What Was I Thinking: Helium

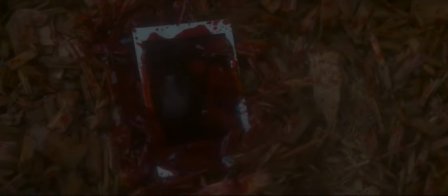11:22 I kept telling Sean, more blood, more blood, more blood. you can always use more blood in a horror film always and
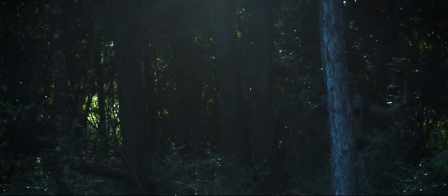11:34 then this little this little maneuver is kind of a happy accident i had the camera on
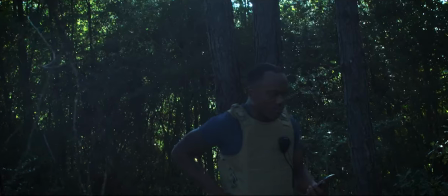11:39 a slider on a tripod on a hill and it wasn't quite
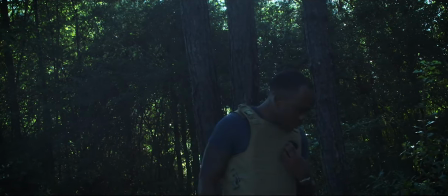11:44 tight enough so the camera started to slip and so you get this weird little angle it's not quite a dutch angle but it's not straight on either so it's it's it's
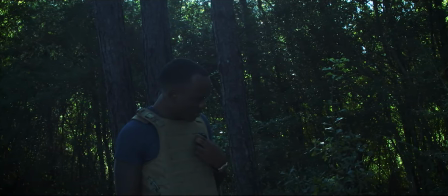11:53 halfway between a lined up shot and a dutch angle and it's very just kind of unsettling the way it slides and tilts
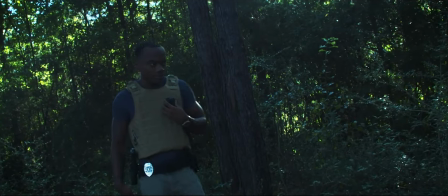12:01 it's so you know it's a happy a happy little accident and this
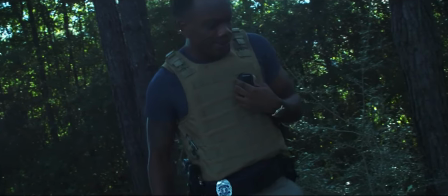12:11 voice here is the police officer who couldn't make it to the other
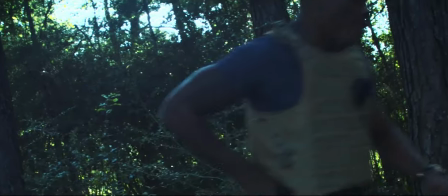12:15 scene so i called him up said hey just record these lines send them to me and
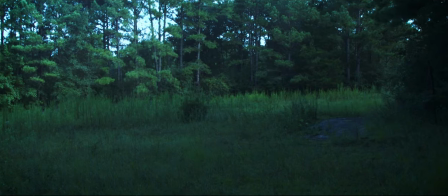12:21 then this scene we recorded it super early and there was a
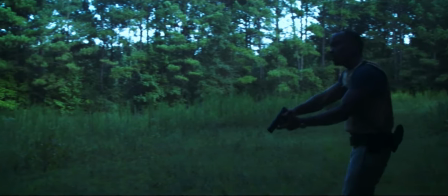12:25 dog barking through the whole thing and we were waiting for the dog to stop barking and every time it stopped we were ready to roll he
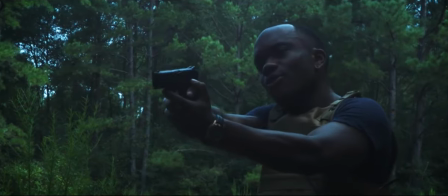12:34 started barking again and it took forever and then again the balloon wouldn't do what we were doing so I don't know if you can see the fishing
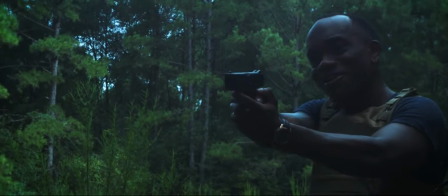12:43 line attached to it but luckily for this part it was slightly deflated so it's
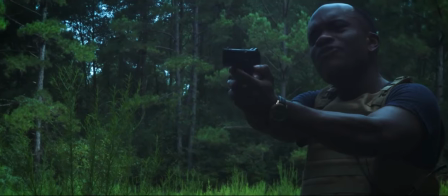12:48 easier to control but i think the makeup job really sells
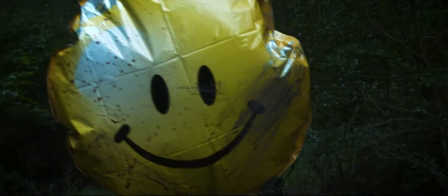12:53 it just is beat up and hopeless and it wants to go it's lost its family
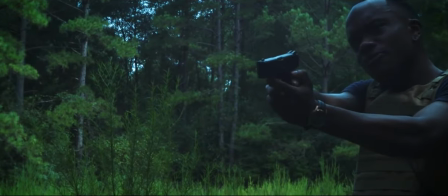12:58 it just wants it just wants to go and then here watson is trying to reason watson's being a sensible cop
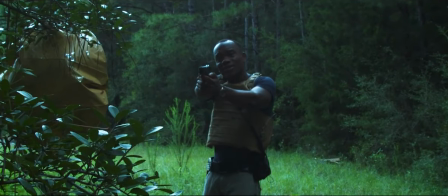13:07 trying to reason with the criminal saying hey come on in we can hear your side of the story
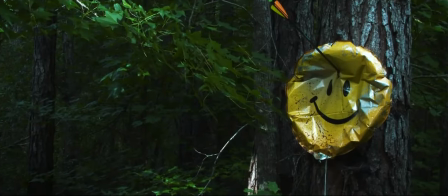13:13 we can work this out then boom the
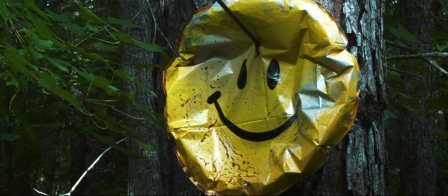13:18 hunter if you listen closely if you listen closely you can hear the air leaking out of the balloon i
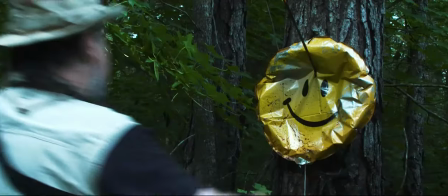13:23 added that and laughed for about two minutes um i don't know the hunter kind of represents the
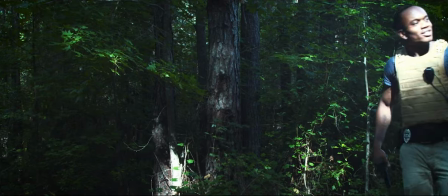13:33 just stubbornness of society you know the cops trying to do the right thing and and listen and bring it in and then this song, I wanted the 99 red balloons, but I think it was like $5,000 to license it. So I got a local musician to make me a rip off tune. You know, it's a fun little film. And hey, we won three more awards. So that's three more awards. Because we got third place, audience award, and best screenplay. So now, 17 years later from the first film, we got three more balloons. So there you go. Hey, I've always wanted to revisit Helium. There is a larger story to tell. Maybe one day. Who knows?